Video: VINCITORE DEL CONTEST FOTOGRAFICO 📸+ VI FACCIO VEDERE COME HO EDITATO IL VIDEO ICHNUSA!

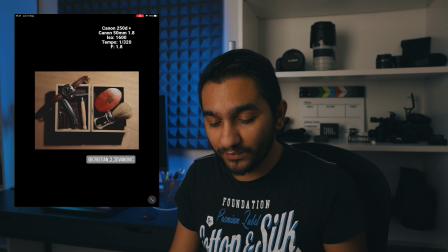Le ha scattate con una Canon 250D e il 50mm 1.8 ISO 1600, tempo 1/320.
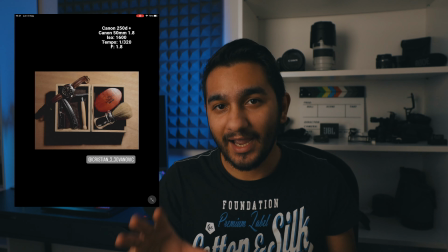Ok, f1.8. Allora qua secondo me hai un po' fatto casino, nel senso che hai usato f1.8, 1600 ISO e 320 di scatto.
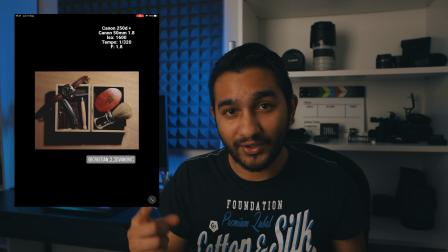Secondo me avresti potuto abbassare tranquillamente la velocità di scatto e abbassare di conseguenza anche gli ISO,
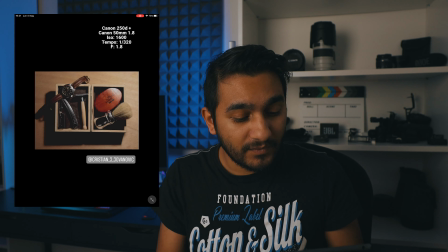però comunque ci sta, insomma non la vedo troppo rumorosa la foto, mi piace, quindi complimenti. Adesso io con lui mi sono già messo d'accordo perché gli spedirò il Gorillapod, e quindi bravi a tutti ragazzi. Adesso vi faccio vedere come ho editato il video di Knusa. Bene ragazzi, eccoci qua, adesso vi faccio vedere subito immediatamente come ho editato il video per i Knusa. Voglio concentrarmi più che altro sulla parte audio. Prima di tutto però volevo annunciarvi, è una parola un po' troppo seria, volevo farvi sapere che ho aperto un canale Telegram, vi lascio il link in descrizione, e un canale YouTube per il podcast che uscirà a breve o probabilmente è già uscito, non lo so, dipende da quanto sto a fare tutte le cose. Vi lascio anche di quello link in descrizione se volete andare a sentire, a dare un'occhiata. Mi trovate per ora sicuramente su Spotify e a breve su tutte le altre piattaforme di podcasting. Ma senza perdere altro tempo vi faccio vedere come ho editato questo video. Per chi non lo avesse ancora visto, ve lo faccio vedere esattamente ora.
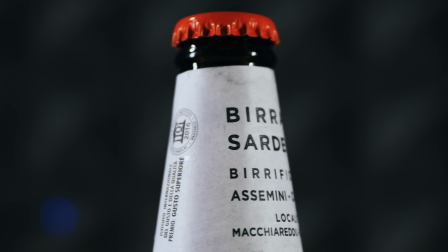Tutti ci dicono che a casa ci si annoia, ma chi ha detto che deve essere per forza così? Per tutti quelli che vogliono distinguersi e non adattarsi.
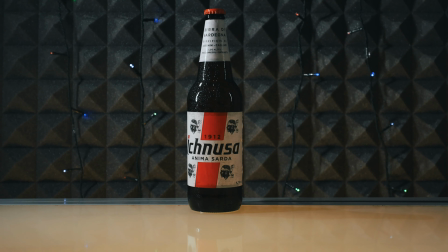Perché per noi è come accendere una luce. Noi abbiamo la nostra birra.
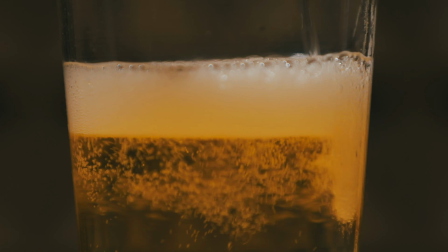Abbiamo il nostro mare. Abbiamo l'anima sarda. Noi viviamo, respiriamo e andiamo avanti.
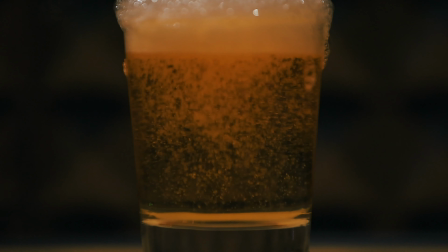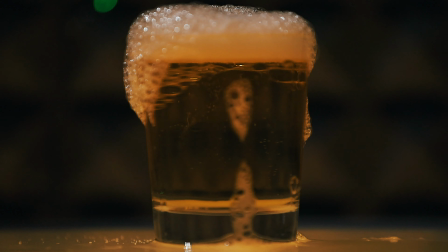I Knusa, dal 1912, l'anima della nostra terra.
Ok, questo era il video di i Knusa. Adesso voglio farvelo vedere prima di tutto senza effetti sonori, solo con la musica, per farvi capire quanto lavoro c'è stato dietro. Poi vi faccio vedere lo schermo e vi faccio adesso vedere lo schermo. Dopodiché vi faccio vedere come ho gestito tutte quante le cose. Allora, intanto chiudiamo un po' di pannelli.
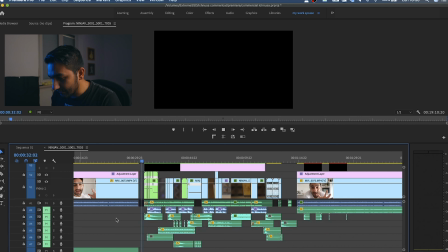Via.
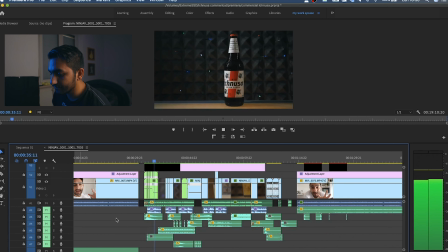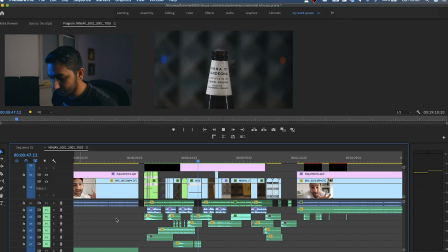Ok, direi abbastanza noioso. Adesso invece vi faccio vedere tutta la parte di effetti sonori, quindi disattiviamo tutto tranne gli effetti sonori.
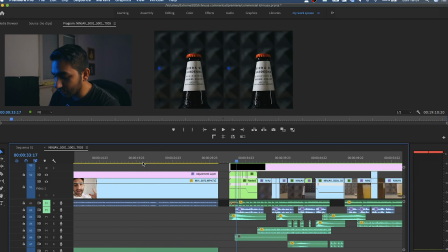Ok, questo è il primo suono che sentiamo, questo qua.
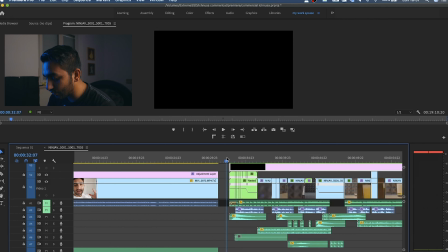C'è una specie di whoosh e un hit che ci dà il tono al video. Secondo me d'apertura ci deve essere un bel suono che ti dica ok, il video è iniziato, e catturi un po' l'attenzione.
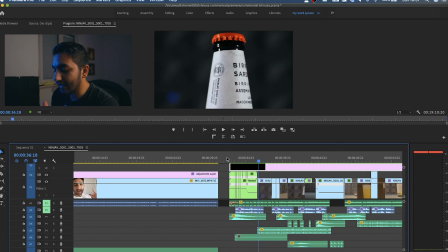Dopodiché qua, mentre la bottiglia spinna, ruota, ho inserito questo tu che sarebbero tipo le pale di un elicottero, per capirci.
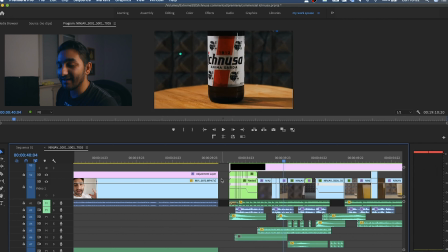Qua un altro whoosh per enfatizzare il zoom out.
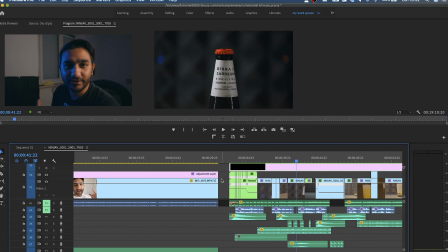Ok, qua altra cosa figa, non si vede sul video perché ovviamente c'è tutta la compressione di YouTube, di Instagram e tutto quanto, ma qua stavo spruzzando dell'acqua, quindi ho voluto enfatizzare questi spruzzi inserendo
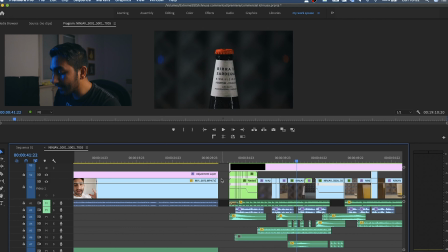l'effetto sonoro dello spruzzo, e sotto ci ho inserito un whoosh. Qua ovviamente la luce che si accende, qua
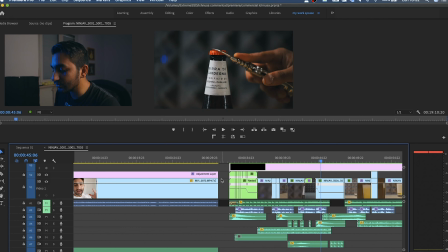un suono d'impatto per quando sbattiamo la bottiglia sul tavolo e noi che apriamo la bottiglia. Questo è fondamentale perché sennò non ha senso. Fun fact, non è il suono di una bottiglia di vetro, adesso secondo me l'avete capito bene perché l'avete sentito isolato.
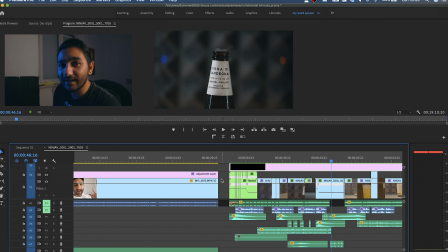È il suono di una bottiglia, di una lattina che si apre, perché non ho trovato l'effetto sonoro di una bottiglia di vetro di birra che si apre, quindi ho usato quello, ma secondo me rende bene.
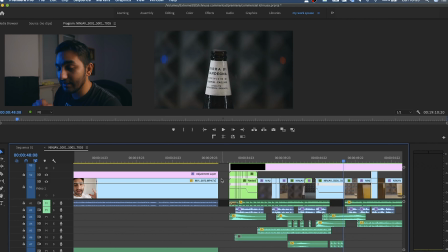Poi qua sotto abbiamo il mare e il battito cardiaco che ho cercato di tenere a ritmo con la musica. Dopodiché
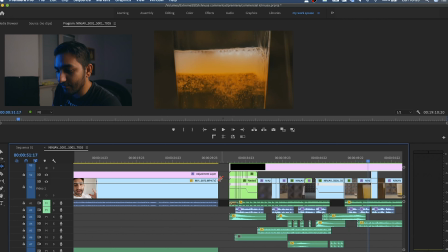abbiamo ovviamente qua la birra che si versa, perché vediamo la birra che si versa, dobbiamo sentirne anche il suono, fondamentale.
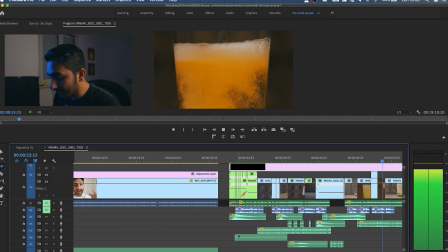Qua stessa cosa, solo che
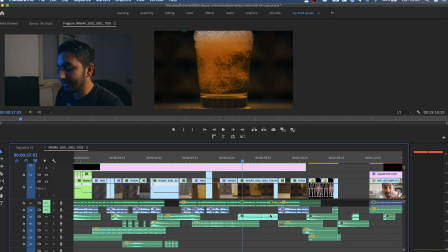ho rallentato leggermente il suono della birra che si versa e gli ho messo un low pass filter. Cosa ci va a fare questo low pass? Ci taglia fuori tutte le alte frequenze, quindi abbiamo questo rumore un po' ovattato, come quando siamo sott'acqua.
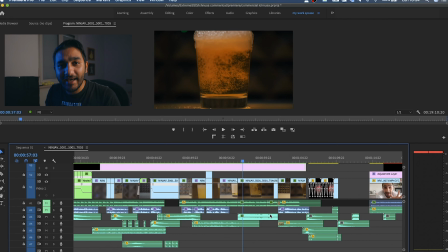Infatti qua mi avvicino parecchio al bicchiere e questo era l'effetto che volevo ricreare, come se fossimo quasi dentro la birra. Ok.
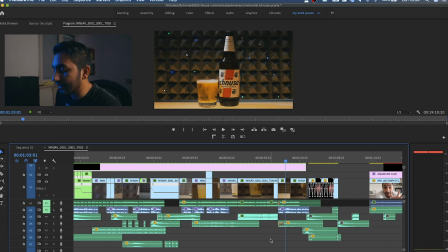Qua vediamo la birra che frizza su e quindi ho inserito il rumore tipo di acqua frizzante.
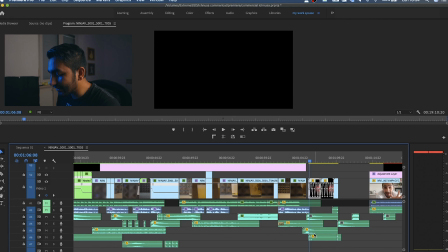E qua abbiamo i suoni di chiusura. Abbiamo qua un whoosh, qua un suono d'impatto e qua... No, qua un whoosh, qua un suono d'impatto e qua abbiamo la luce LED che si accende, il rumore del LED,
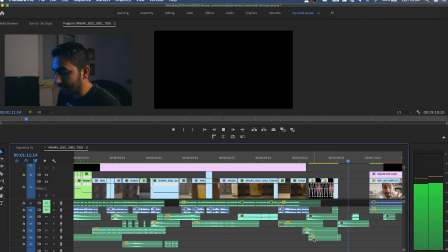la luce che si spegne e un altro suono d'impatto. Per finire, il belato della pecora.
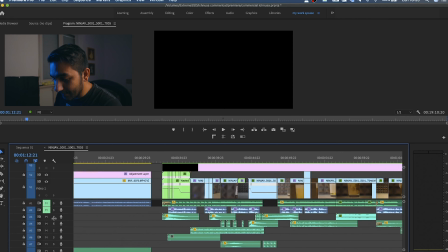Adesso voglio farvi sentire la stessa cosa, però con la musica e senza effetti. No, ve l'ho già fatto. Con la musica senza voiceover. Perché anche il voiceover secondo me è una parte fondamentale.
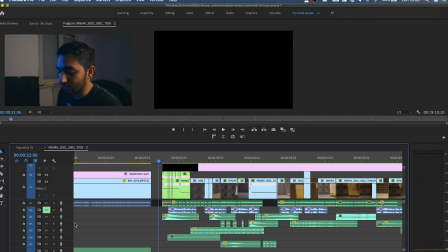Non è perfetto, non è preciso perché non sono, cioè la mia voce non è adatta a questo tipo di voiceover. Però secondo me dà qualcosa in più e si sente. Sentite qua un po'.
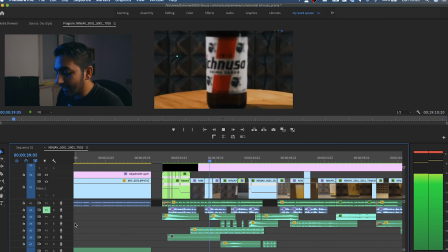Ok, secondo me non è male, ma potrebbe essere meglio.
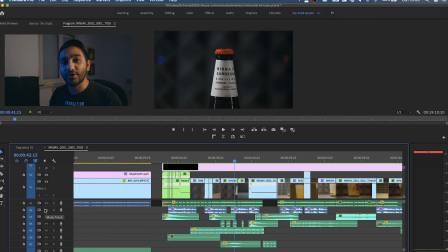Infatti questo è quello che ho voluto fare con la mia voce, giocare e guidare lo spettatore durante il video. E penso sia venuto qualcosa di carino, infatti sentite qua la differenza.
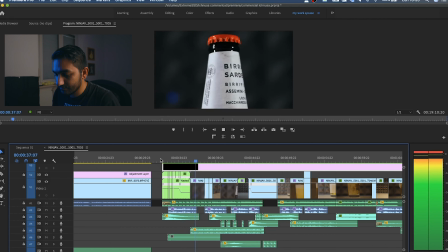Tutti ci dicono che a casa ci si annoia, ma chi ha detto che deve essere per forza così? Per tutti quelli che vogliono distinguersi e non adattarsi.
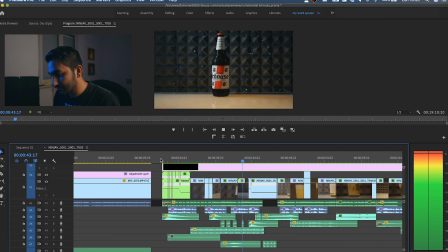Perché per noi è come accendere una luce. Noi abbiamo la nostra birra.
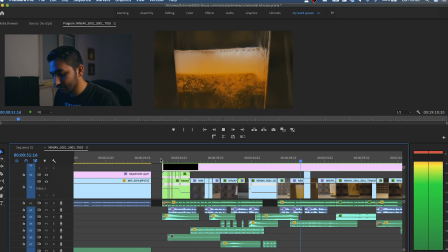Abbiamo il nostro mare. Abbiamo l'anima sarda.
Ok, e questo è quanto. Se avete domande in particolare sull'editing, sulle cose, fatemele nei commenti. Se non vi siete ancora iscritti al canale, iscrivetevi, attivate la campanellina, fate tutte le cose, mettete mi piace al video. Ma se volete veramente aiutare questo canale a crescere, condividete il video su Facebook o con un amico che potrebbe essere interessato a questa cosa.